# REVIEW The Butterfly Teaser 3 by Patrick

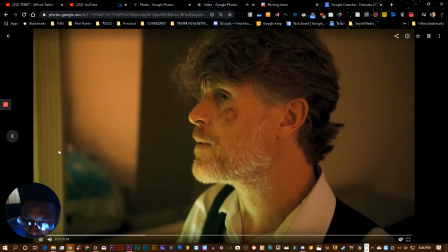(4:08)
I think you'll be able to hear it just like I can. Let's see.
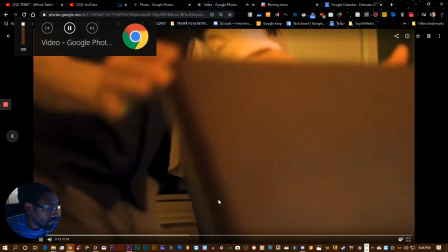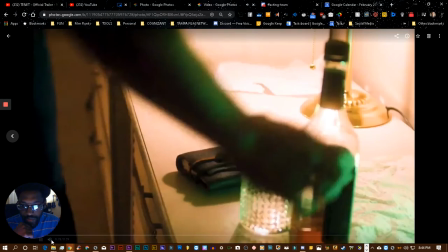(4:17)
Let me go to the beginning.
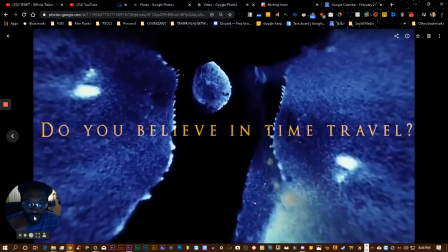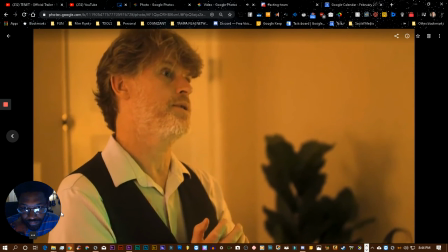(4:26) I'm sure you have some questions. Why the fuck are you here?
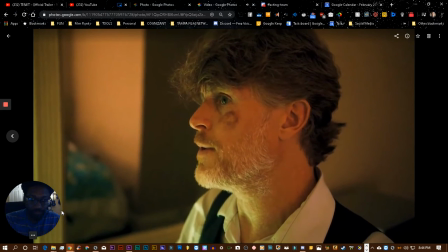(4:31) I traveled 12 years into the future.
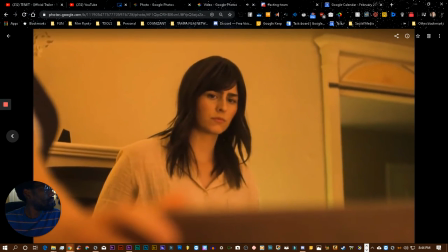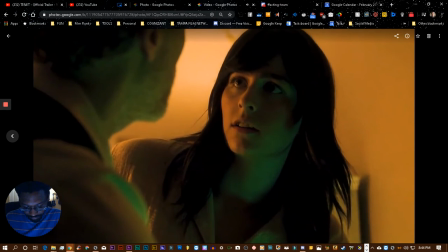(4:43) I want to go back. Is it time?
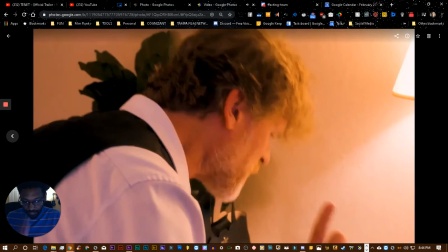(4:48) No, be ready.
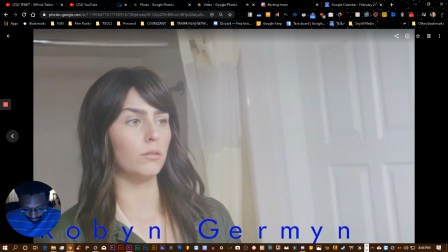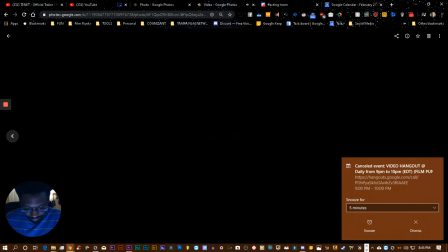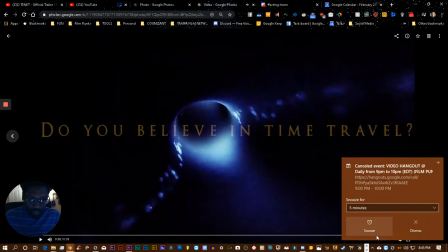(4:59)
Okay, so this is our sci-fi short film.
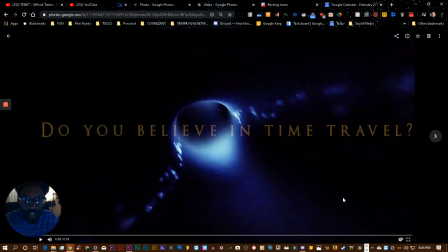(5:04)
It's about 20 minutes long. It's called The Butterfly. Um, and this is the promo for it. And it's a movie that takes place mostly in one room. There's also a bathroom shot. There's a pool shot, and there's a walking up to the hotel room shot. But mostly it's all in one room.
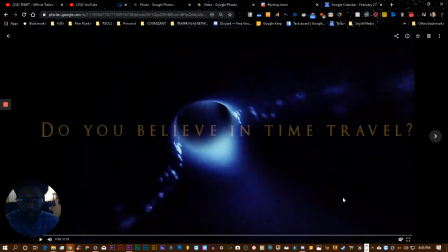(5:21)
So a lot of the footage is limited to those spaces. So this presented its own challenges. So let me just start with the beginning here. First of all, overall, good job telling the story with the use of the dialogue from the actual film.
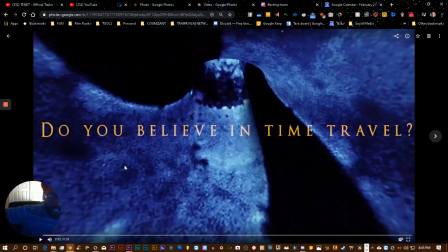(5:39)
The purpose is not to explain the film in any trailer or teaser because you don't want to give away stuff that would be pleasurable for the audience to just experience when they're watching it. You want to just create curiosity and just kind of let the viewers know what the subject matter is.
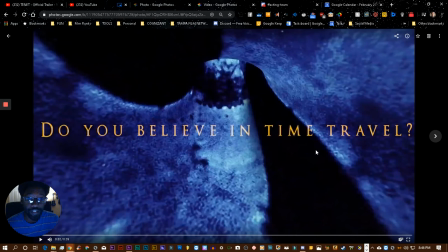(5:58)
So you're starting off very specific with "Do you believe in time travel?" which is pretty good, pretty. Um, that's fine. It works. Let's put it like that.
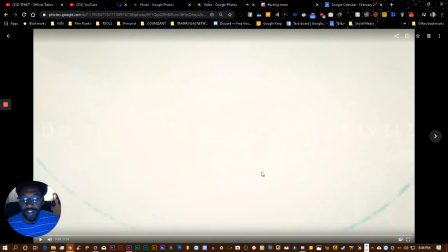(6:10)
And also,
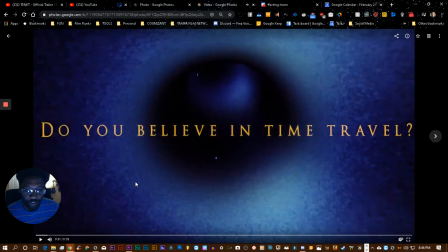(6:16)
well, let me just focus on what we hear first, or the dialogue first.
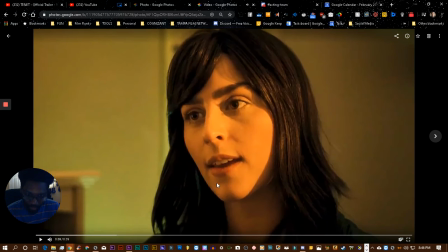(6:24) I'm sure you have some questions.
It's a good line. It's a good pick.
Why the fuck are you here?
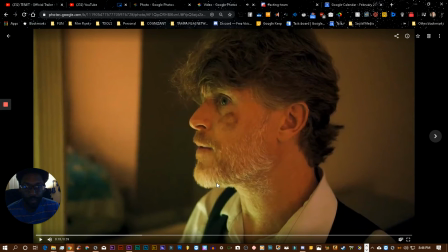(6:30)
Very good. It kind of gives us an idea of the relationship that these two people are going to have, so that's good. So I like that you chose those two spots. Those are good choices.
Travel 12 years into the future.
Also a very good one to choose because now it just reinforces that this is about time travel.
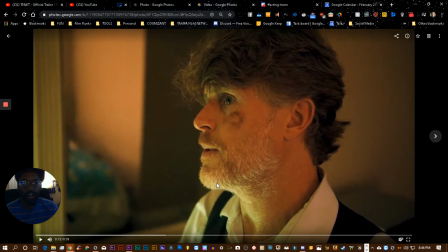(6:46)
We don't need to say anything else about time travel for them to understand that that's what this is about from this point on.
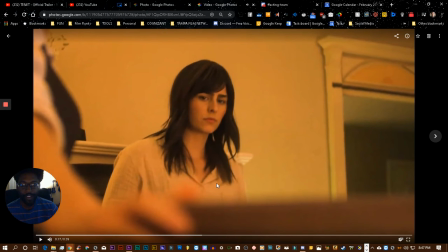(6:58)
This is fine. It creates curiosity because it's like, what's in the briefcase? Before, an earlier cut had the actual shot of what's in the briefcase, which would take away the mystery of it for the film.
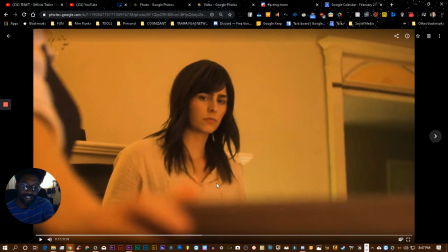(7:09)
So that's why it was a good idea to go to the shot where you can see from behind and not see what's in the briefcase, and rather you see the reaction.
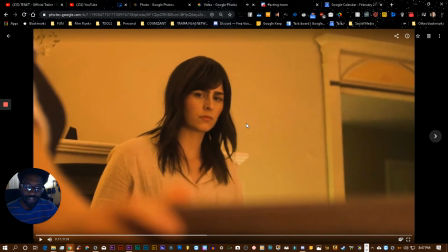(7:18)
So that also creates curiosity. So that's a good element to use in a teaser as well.
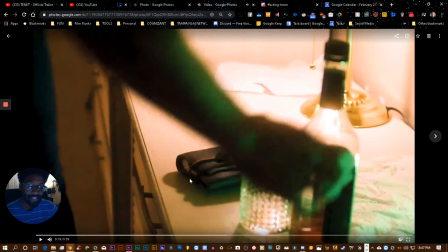(7:25)
So at this point, we're 19 seconds in. Teasers can be short. They don't have to be any particular length, just enough for you to get your point across. What's this about? Why, why is it?
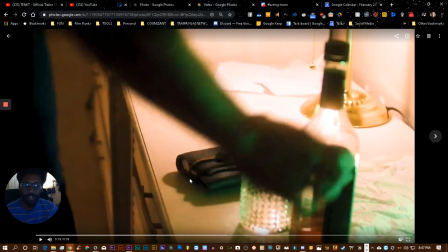(7:38)
Create some curiosity, create some excitement, create some energy to make you want to watch it. But the key to a teaser versus a more traditional trailer is to use less footage, be less specific, and create curiosity.
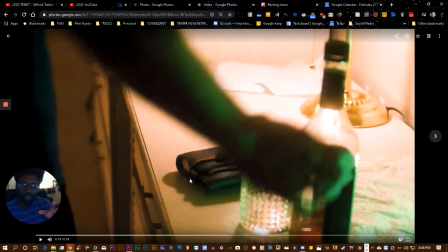(7:53)
Just create like, I wonder what more there is to this than what I'm seeing, because you don't want to show too much, and that's what we want to avoid, because a lot of trailers these days just put so much footage into the trailer,
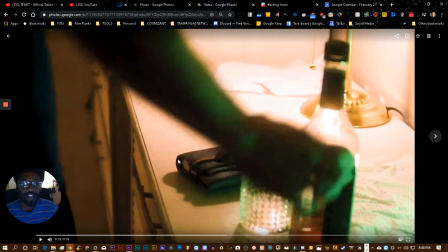(8:08)
there's really no surprise left. All right, so we know about time travel, we know about the relationship that these two people have. So far at 19 seconds, we're doing a pretty good job.